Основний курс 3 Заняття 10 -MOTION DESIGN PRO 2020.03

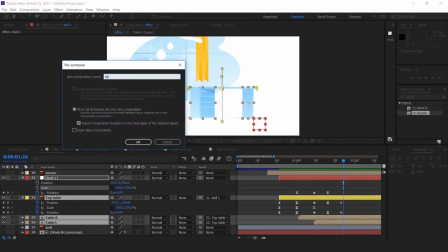41:41 И у нас с вами еще же остается тут компьютер сверху. Магия монтажа.
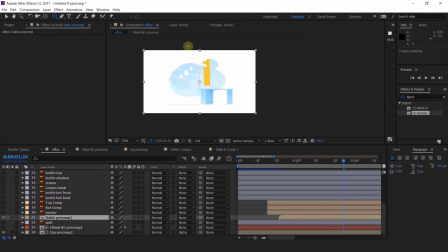41:48 Я добавила еще в наш прекомпоз с этим столом монитор, да, и мышку.
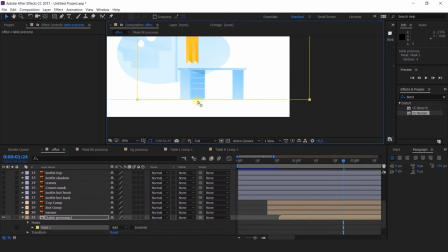41:56 Здесь анимация такая же, как и у стола.
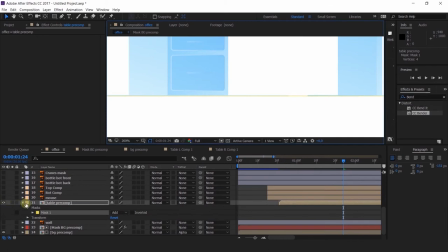42:00 Поэтому я думаю, ничего страшного, если я сэкономлю вам немного времени и не буду дублировать все то же самое,
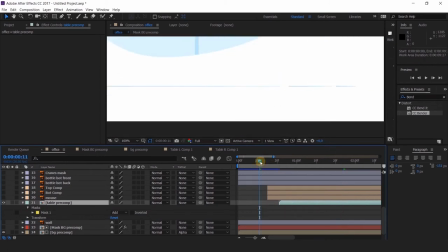42:07 что я сделала для этих ребят. Вот.
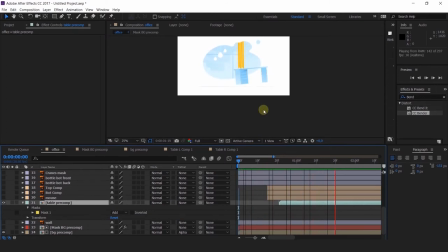42:12 Единственное, что, на что нужно обратить внимание, это на момент появления монитора, да, и мышки, чтобы у нас была классная синхронизация по анимации. То есть, когда у нас стол приземляется
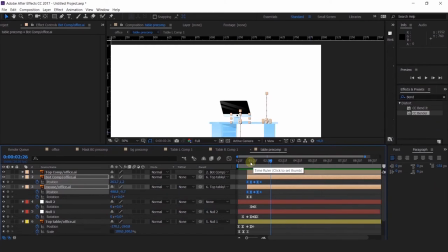42:29 на пол, да, у нас именно в этот момент будет появляться и мышка, и монитор, чтобы у нас был такой, была такая взаимосвязь между анимациями, да.
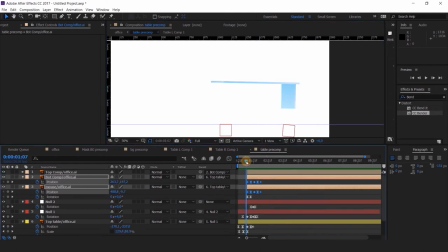42:48 И давайте сделаем, опять же, немного рассинхрон.
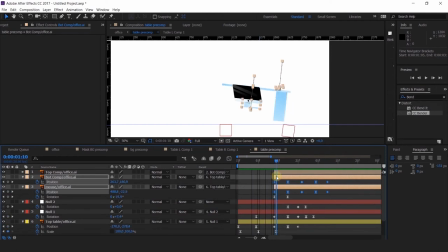43:05 Но прежде чем мы сделаем рассинхрон, я еще хочу продублировать анимацию для монитора, да, для его верха.
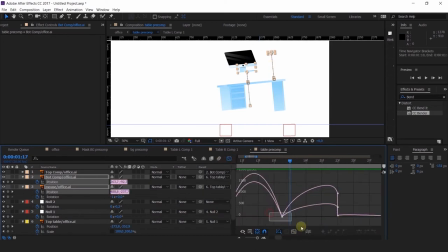43:17 То есть, если у нас основной объект идет наверх, то и монитор идет наверх, привязанный к нему. Если все идет вниз, то и монитор идет вниз. И в конце
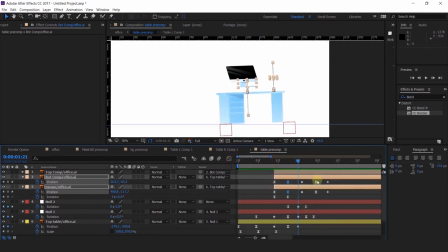43:31 то же самое. Тоже делаем затухающие колебания.
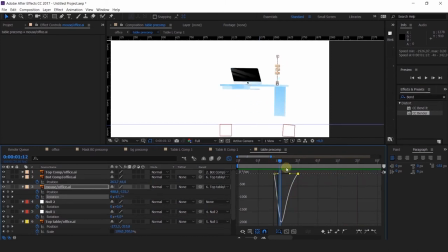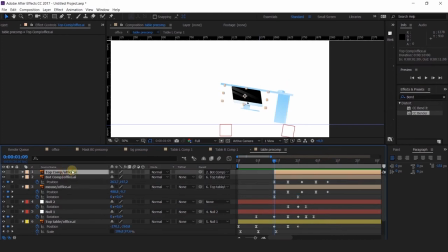43:48 Давайте сделаем тоже здесь небольшое зависание. На самой верхней точке я люблю делать такие зависания.
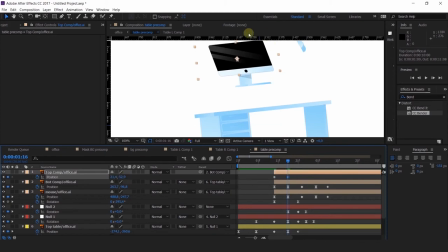43:59 Они выглядят, я уже много раз об этом говорила, выглядят очень мультяшно и классно.
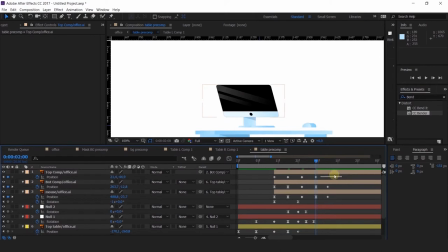44:06 Так, и теперь рассинхрон. То есть я просто сдвину анимацию мышки чуть попозже, чтобы она появлялась, буквально несколько кадров. То же самое касается анимации верхней части нашего монитора, чтобы она у нас тоже была с некоторым запозданием.
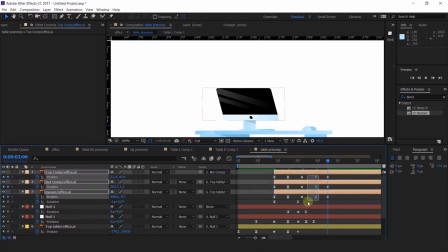44:22 Из-за этого у нас появлялся такой классный эффект мультяшности. Видите, да?
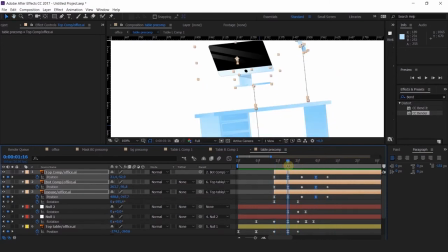44:27 То есть такой бруник. Нет ощущения, что все одним слоем просто движется. Это важно. Давайте все это дело снова запихнем в Precompose. Естественно. Так, что-то пошло не так. Не, мы не можем, да?
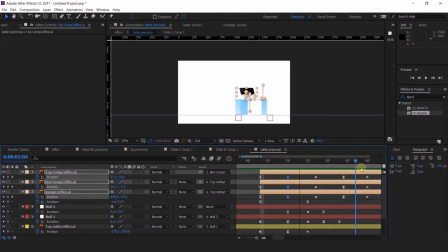Так, давайте сейчас придумаем, как быть.
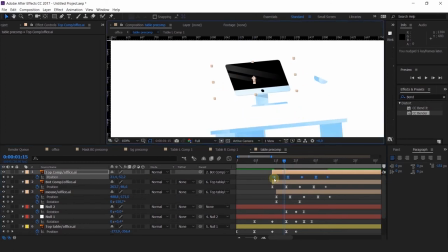44:59 Да. Теперь запихнем в Precompose, должно все быть окей.
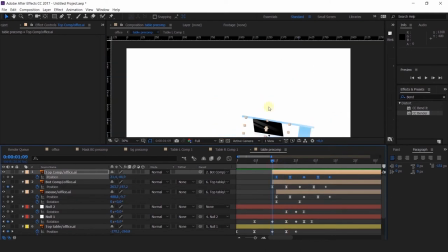45:04 Да, есть. Ну и сделаем маску.
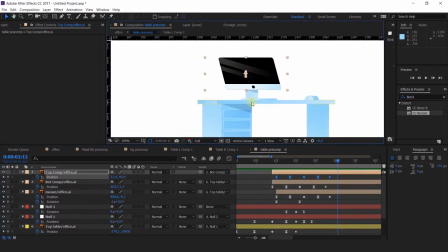45:10 И уже этот прикомпоз мы привяжем к столу, чтобы у нас не летало все отдельно друг от друга.
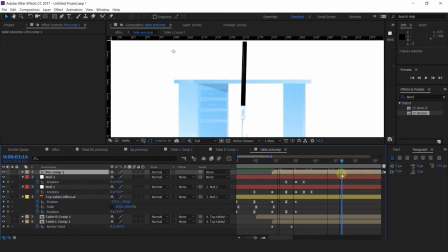45:17 Давайте привяжем к крышке основной. Да, отлично.
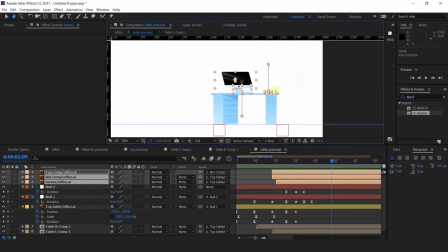45:25 Давайте смотреть, что вышло.
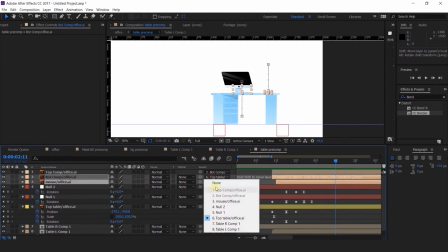45:34 Так.
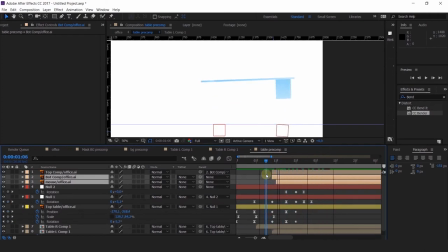45:38 По-моему, отлично.